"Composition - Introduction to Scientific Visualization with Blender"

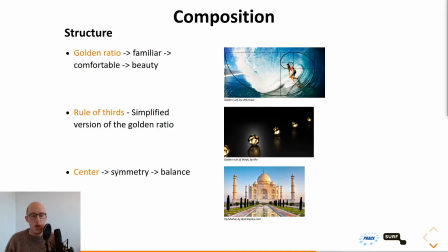(7:14)
one-third of the image and finally you have the center structure which usually is combined with symmetry which also creates balancing your image for example this this image of the Taj Mahal it is perfectly balanced
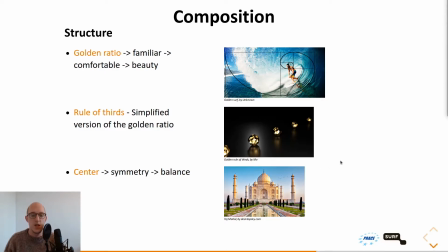(7:32)
and it has a nice symmetry in it it is then it also feels comfortable but this is a very difficult structure to apply especially in photography but in visualization of your data itself there there is not always perfect symmetry so this one is difficult
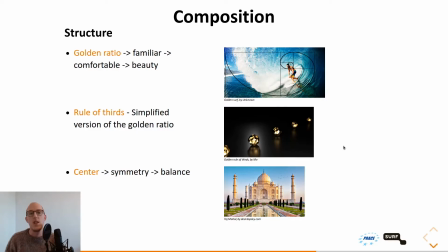(7:49)
to apply and difficult to find in your image and
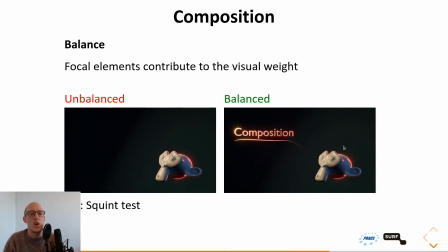(7:54)
then we have the last composition component we're going to cover and that is balance balance is the way you distribute your focal elements in your image so that the visual weight is balanced so overall in
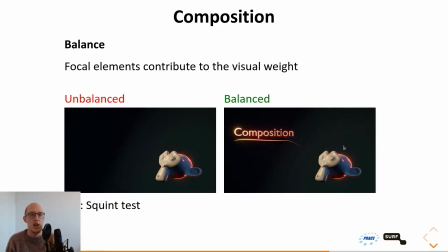(8:08)
the image it feels that the image doesn't have more focus on the left side than on the right side for example for example the two images below the first image is unbalanced because there's nothing going on the left side and all the stuff that's going on is on the right side so it feels off and
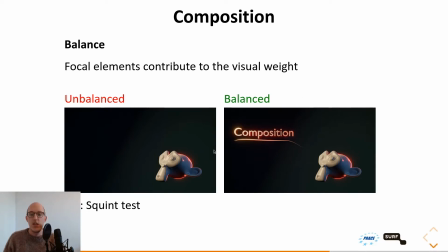(8:26)
the second image is balanced just by adding another component to the left side and this way it's balanced and it looks more pleasing a good way to see if your image is balanced when it's a very busy scene it's just to squint your eyes and that way you just see like blobs
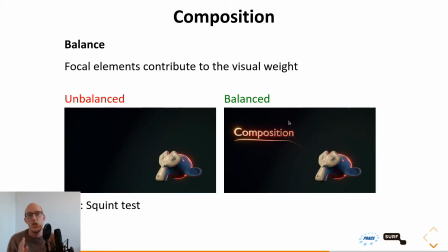(8:42)
and shapes and then you don't focus on the detail itself but you just have these blobs and shapes and you can see if those blobs and shapes are balanced within your image another thing to look out for when you try to balance your image is to look out for duality if you
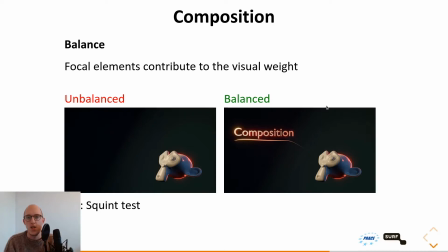(9:01)
have multiple focal elements and they try to balance your scene but one focal point is more important than the other you don't want to focal attention to be the same for both elements you want one to be more important so maybe place that one
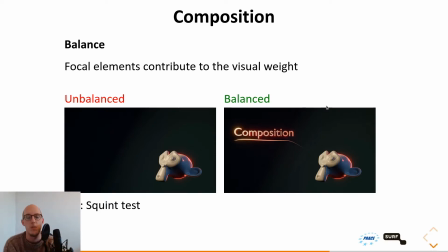(9:18)
more in the foreground and maybe blur the other one a little bit in the background then it's still balanced but your focus more on the more important focal element. So try to avoid duality.
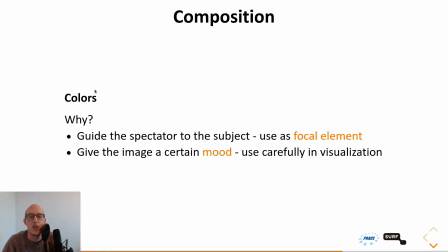(9:31)
And next we have colors. You can use colors for composition as well. Why would you ask? Well, you can guide your spectator towards a certain subject, use it as a focal element or as a guiding line. You can give your image a certain mood,
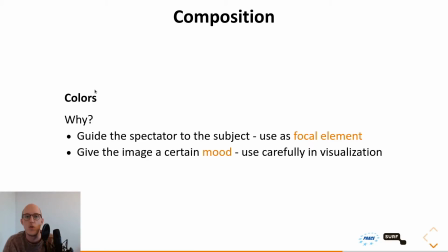(9:48)
which sometimes you don't want to use within visualization because you don't want to be suggestive. You want to be as neutral as possible when it comes to visualization But sometimes once you want you want to dramatize your image you can create a certain mood to your visualization with colors as well and
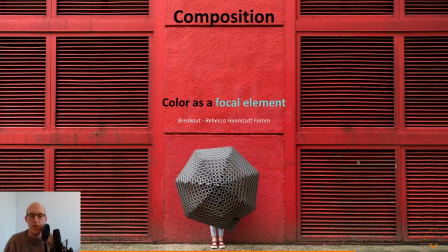(10:09)
Here is an example of color as a vocal element You have a completely red background with a gray umbrella which immediately your eye will guide yourself towards the gray spinning umbrella that way you can immediately go to the vocal
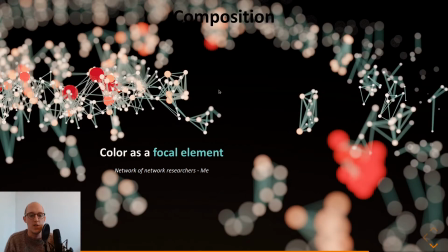(10:27)
element another example of a color as a vocal element is this visualization of a network of network researchers created by me each sphere within this visualization is
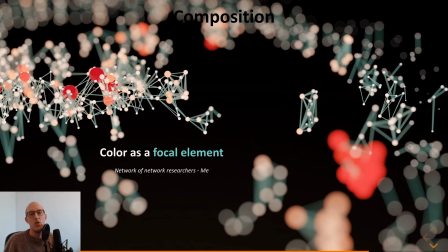(10:42)
a single researcher and the size and the color of this sphere represents the connectiveness within the network. The redder and bigger the sphere is the more connected with other researchers this researcher is.
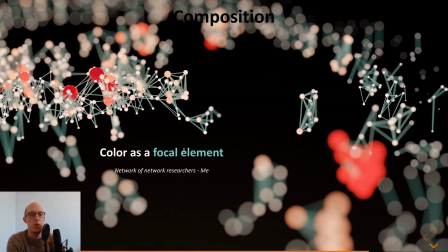(10:57)
And this way immediately you are guided towards the big blobs and also the depth of field was used as a vocal element. But you immediately also are drawn to the right where you have this red blob which is an area where researchers were all working together but not with others.
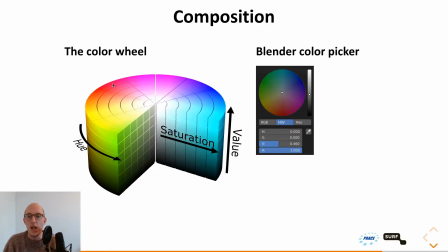(11:14)
Before we go into to the guidelines of using color within your renders, we do need to understand what a color wheel is and how it's used in Blender.